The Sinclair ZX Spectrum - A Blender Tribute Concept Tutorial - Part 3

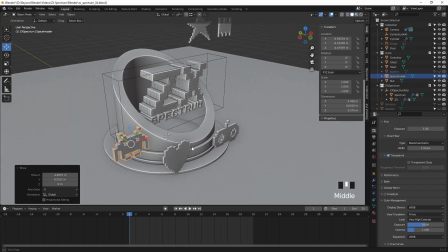20:28 So the tedious part is, of course, that all sounds great, but you have to manually adjust and place them,
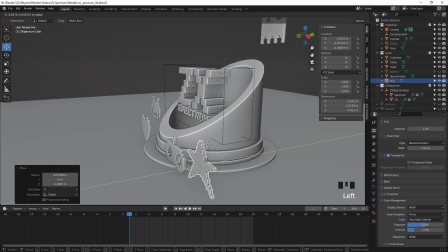20:35 angle for angle, and you want them to be, as I said, believable. So this is a very tedious process, but well worth the result, I think.
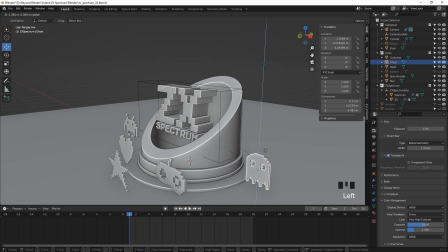20:46 I've done this multiple times in the past,
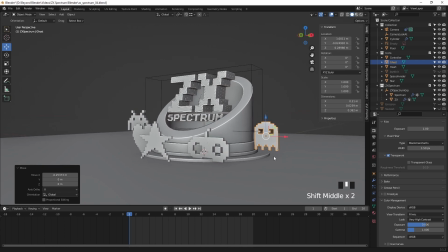20:48 and I really love that result of just making it look random and a bit more human, relatable.
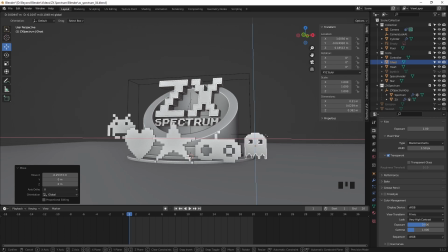20:57 So I'm just going to randomly place these roughly where I want them to be.
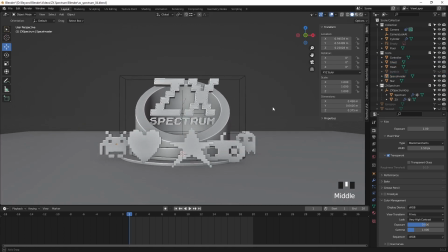21:03 And it's going to be very different to the final result, but again, this is step one.
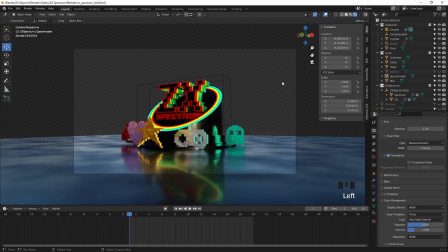21:12 And it's important to switch to the camera view to see how that looks from that angle. And the reason I do that is because if you rotate an object,
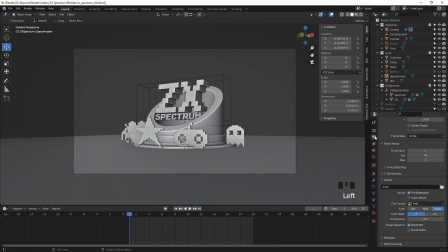21:21 too far, you just may not see that object at all anymore clearly enough to know what it is. It could be anything totally random. Just having a look at the some of the properties here on the right hand side.
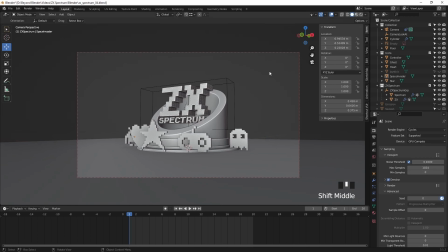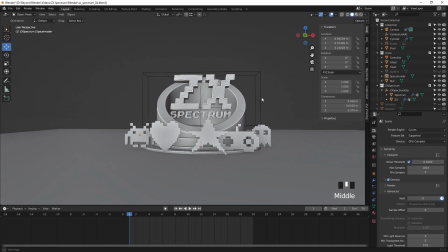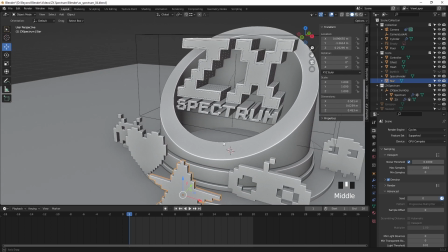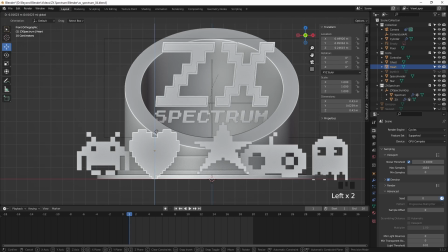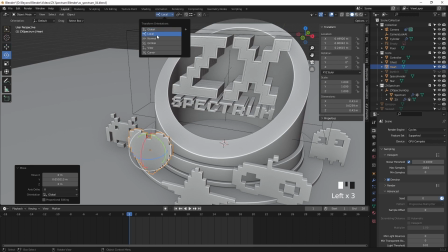22:00 And so here we are. This is the pane that we have to go through. So I'm going to start manually placing these one by one.
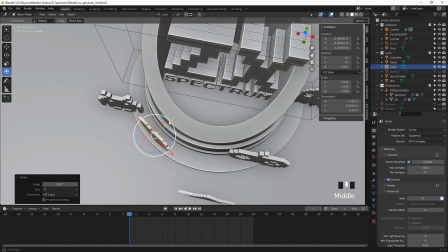22:11 So I switched to local view for the manipulators.
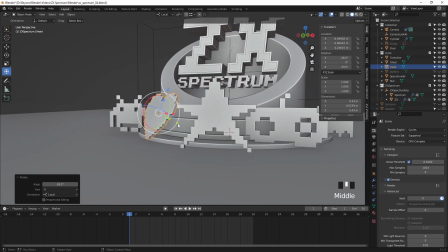22:15 That way I don't lose the orientation of the axes on it, from the point of view of the object.
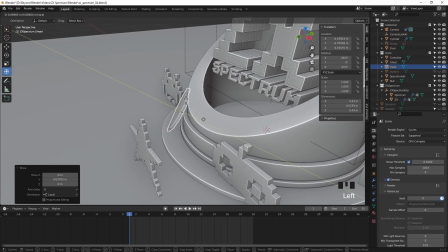22:22 And that gives me a little bit more control over placing it rather than using the global.
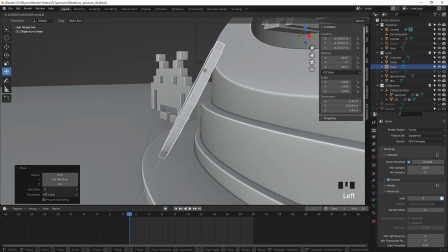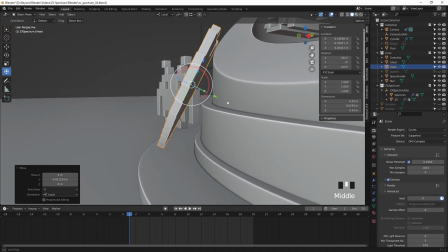22:34 So what you're looking for here is you want to avoid intersections, basically, as if it was in the real world.
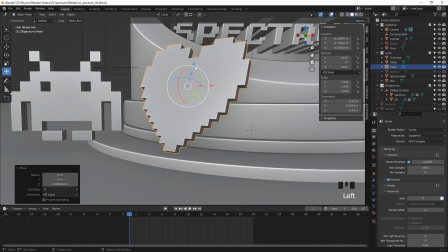22:39 Things just don't slip through other things. So you want to make sure it's sitting on the ground, excuse me, but at the same time you don't want it to be just floating,
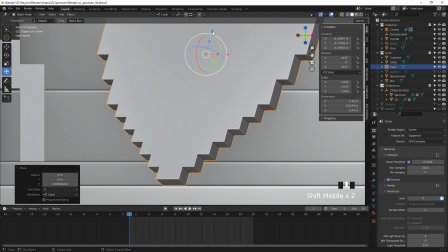22:49 against something that should be resting. So you may need to zoom in quite a bit to get that result that you're after.
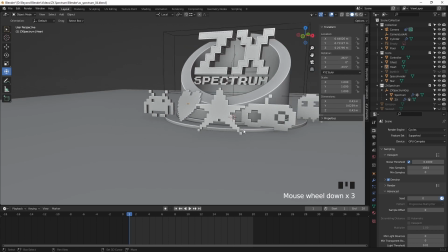22:57 So once I'm happy with the height of it,
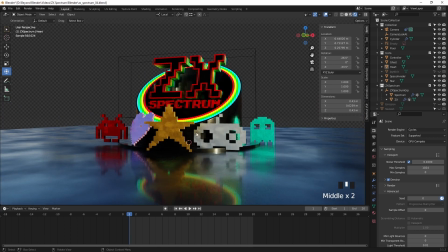23:02 again, I'll have a look around and see how I feel about it, and then start working on the next one.
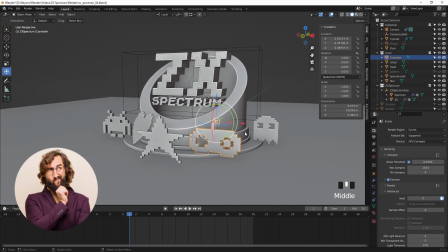23:08 And hi there, someone's just dropped in, literally.
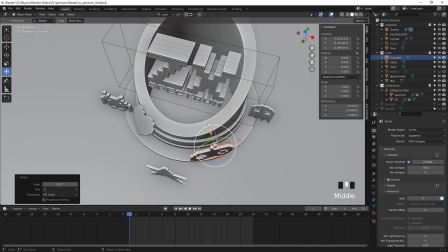23:11 And the reason for that is because this is the part where you're just thinking over and over again, where should I put this?
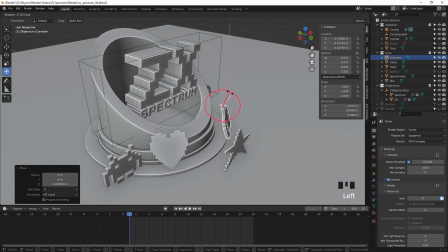23:18 How should I rotate it? Which angle should it be? And this can be and is a tedious process, as I said.
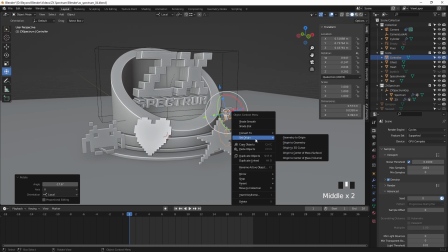23:26 So, but likewise, it's worth the result. So persevere, don't be put off.
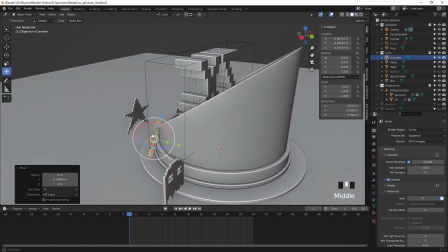23:31 It's actually good fun as well, to be fair. I do enjoy this because I know the results are gonna, hopefully be worth it.
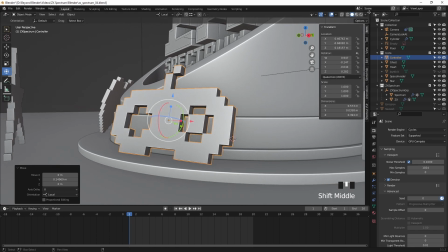23:40 I hope you agree.
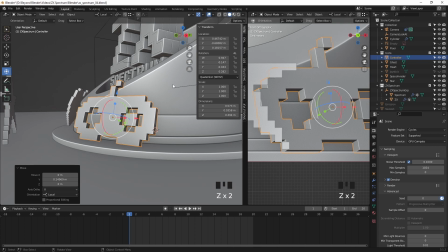23:44 Another way you could do this is to use physics, of course, but then you have less control over where they fall and how they sit and all sorts.
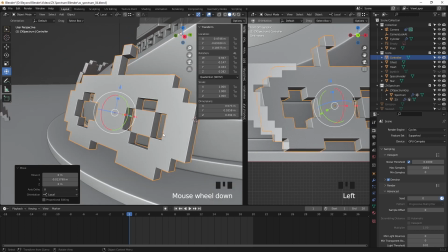23:52 So whilst it may look more arguably realistic, you may not get the result that you're actually after.
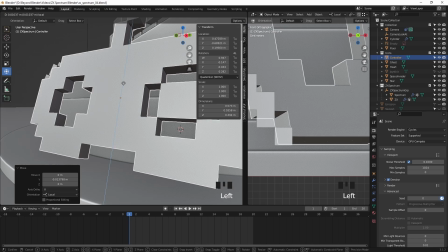24:00 So that's why you go to this manual process instead. Or maybe you're just a control freak.
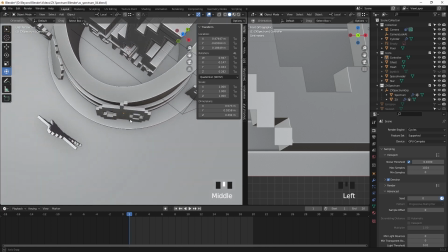24:07 So there is that, right? There's nothing wrong with that.
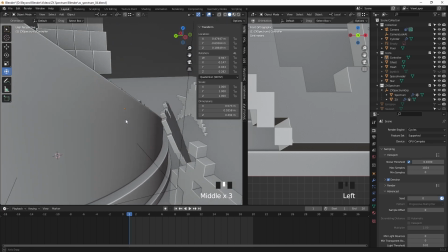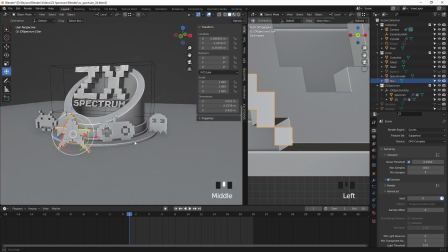24:15 Yeah, so that's looking good. I think that looks alright. That'll do for now.
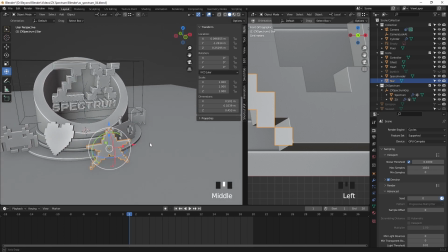24:19 I'm going to move these around and tweak them once you get them in place and start looking to the camera again.
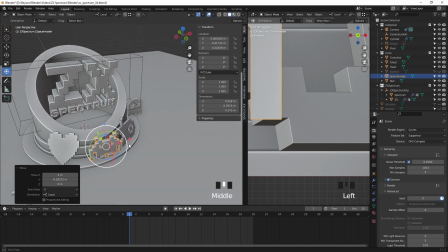24:25 So let's play with our little Space Invader now. We'll put him at the front because he's quite an important icon and very recognisable.
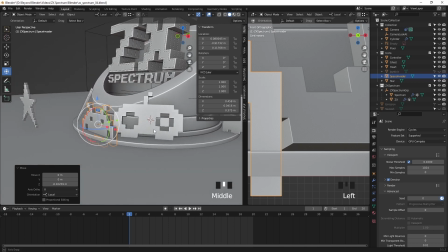24:34 So we'll put him centre stage almost.
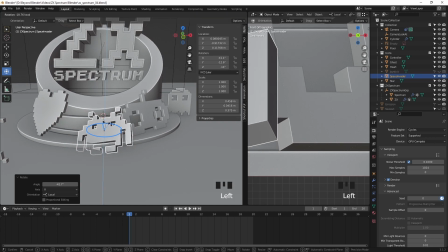24:39 Now I'm thinking that this would be, have different angles to the other icons.
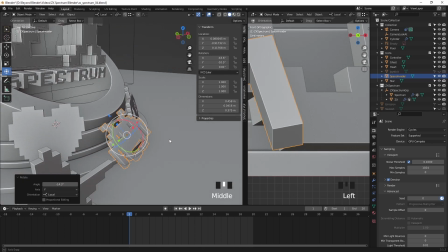24:45 So maybe it's not on the same level as the other ones.
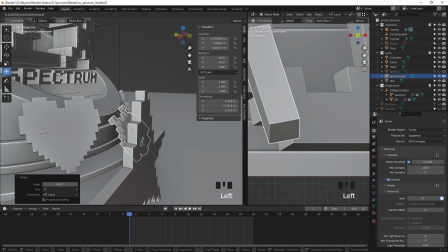24:50 So I'll place that on the ground rather than the platform.
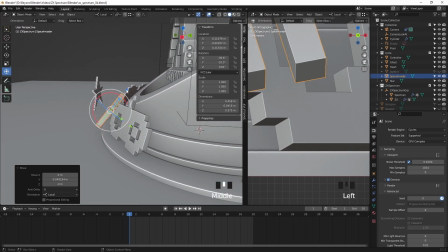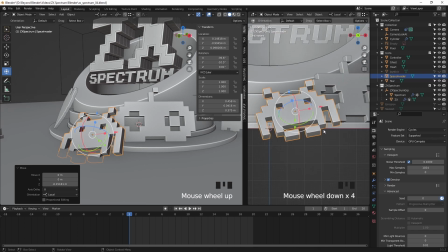25:03 And as you saw, I didn't mention it, but I split the window earlier on so I can have
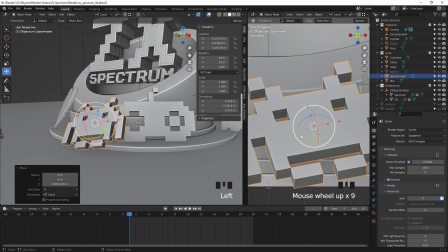25:09 an orthographic view on this side, so I can check the level or any interaction with the floor.
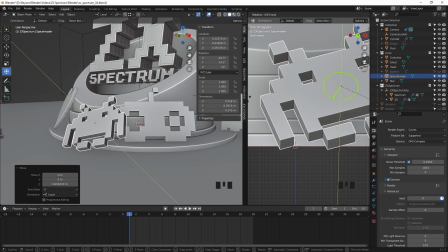25:19 And I'm trying to get those 2 points, the lower points, lined up, because you wouldn't just have an object floating on a single point.
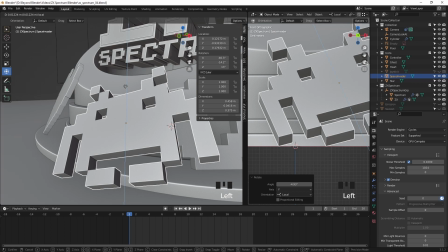25:26 It's very unbelievable. So if you have both points, you've got some rational foundation for, yes, that would work in real life.
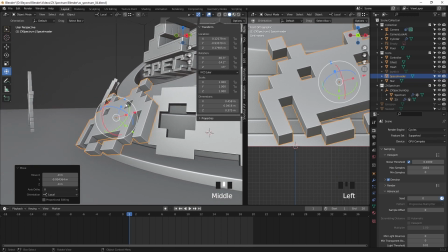25:36 So continue tweaking this.
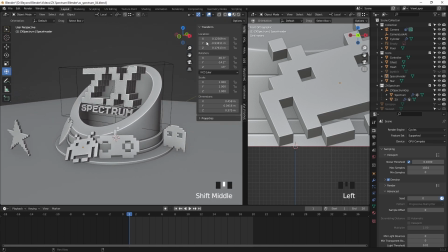25:42 It's actually resting on the controller there. Again, probably not very realistic, to be honest, but as long as it looks believable.
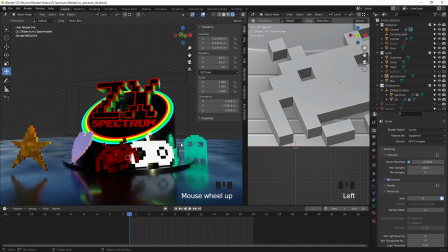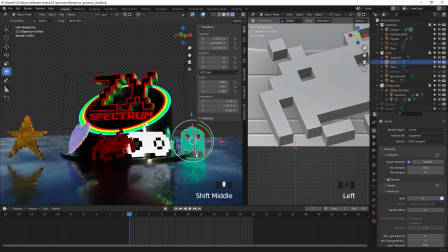25:58 And as I'm doing this, there's other things I'm looking at is, are these recognizable?
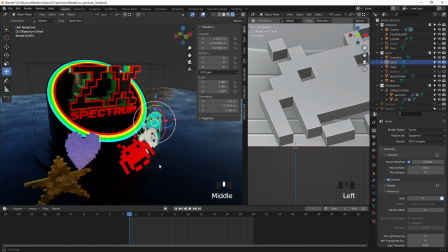26:04 Can I still read the shapes that I'm placing? As I said earlier, if you have two in acute angle,
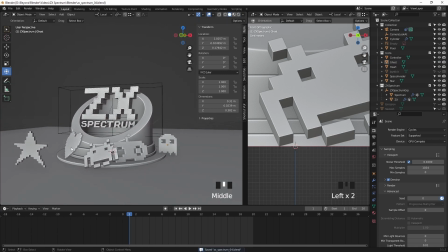26:11 you then lose the silhouette of the shape that you created, so there wasn't much point in doing all that work in the first place.
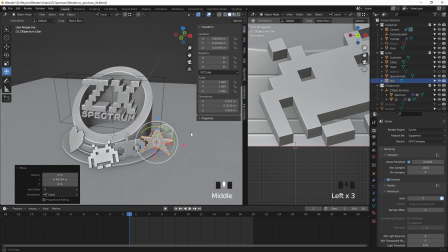26:23 Let's work on the star and put it on this side.
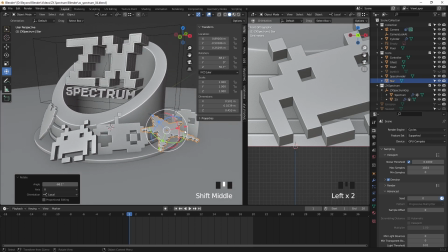26:30 Now I'm thinking here that I can lie this down more horizontal than the other ones.
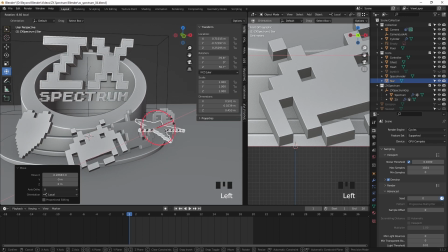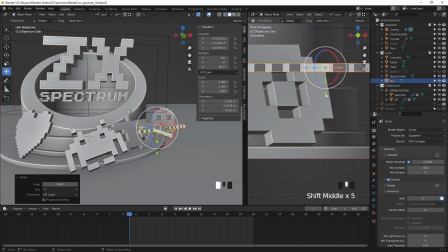26:43 So initially I laid it flat completely, so I reset the rotation on the x-axis and put it on the ground.
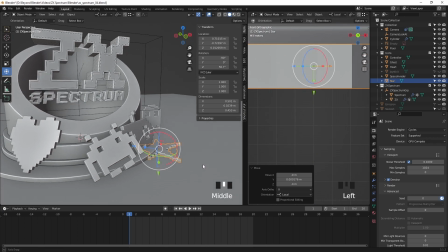26:52 Now that's fine from this angle, in the viewport, but how does that look from the camera angle?
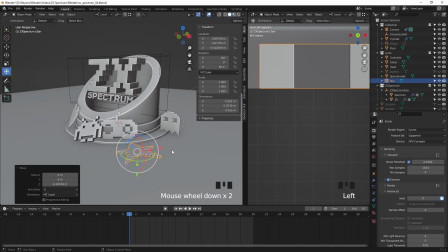26:58 Can we still see a star? Not really.
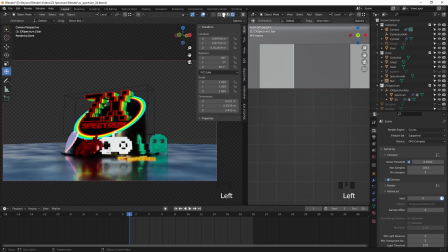27:04 So yeah, that's quite lost there, so I think we'll just tweak that some more.
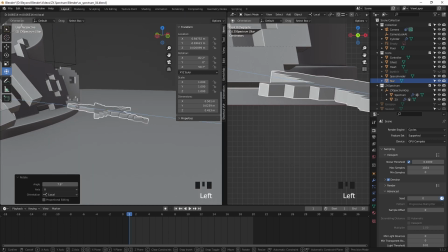27:17 It definitely needs some rotation on it too. So let's prop it up on this platform here and see if that works better.
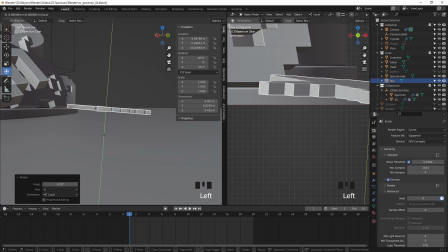27:25 So here I'm looking at the ground and the platform and seeing an equal level of
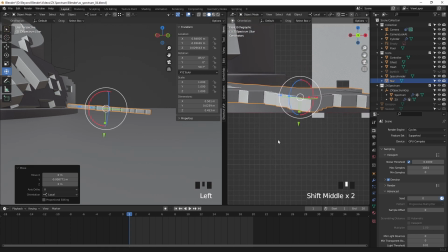27:31 interaction to see if it's balanced.
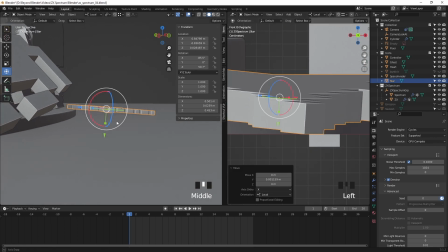27:39 Yes, that's touching the ground. Just got to look at the back of it now and see if that's going through the base.
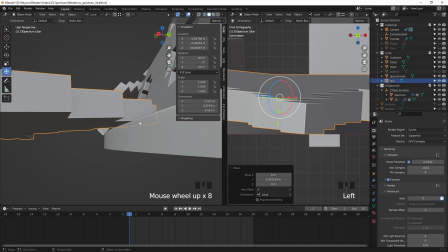27:47 Just turn the floor off. Yeah, we've got a little bit of clip in there, so we'll make a tiny adjustment.
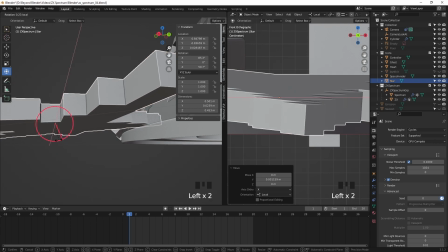I think that's still clipping. And move it up just a tiny bit.
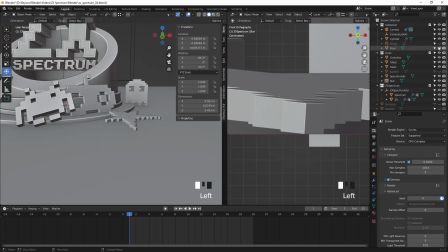28:08 Probably need to bring the floor back now because we've made an adjustment, so we need to check whether that helps.
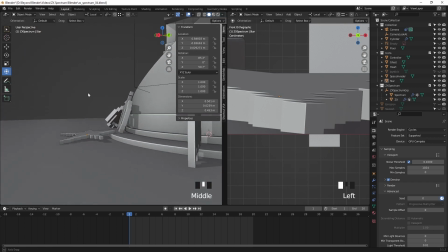28:14 And as you saw, I just turned on the shadow feature in the drop down there under the shading options.
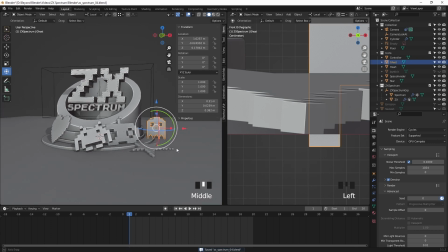28:20 So that the shading options are the four circular icons in the top right of every viewport.
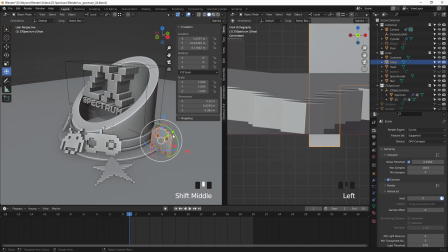28:27 The shadow really helps to kind of place things in this 3D scene.
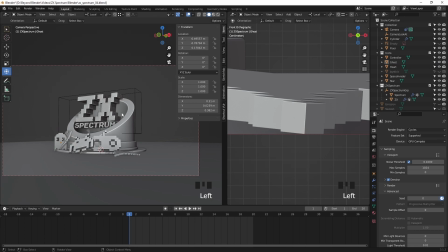28:35 So with that done, let's move on to the ghost.
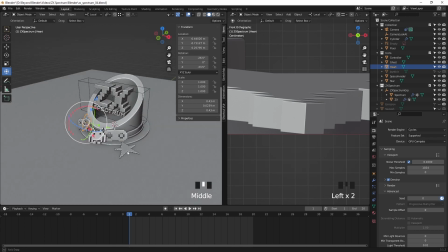28:40 Yeah, I know the star isn't quite done, but we are going to duplicate these.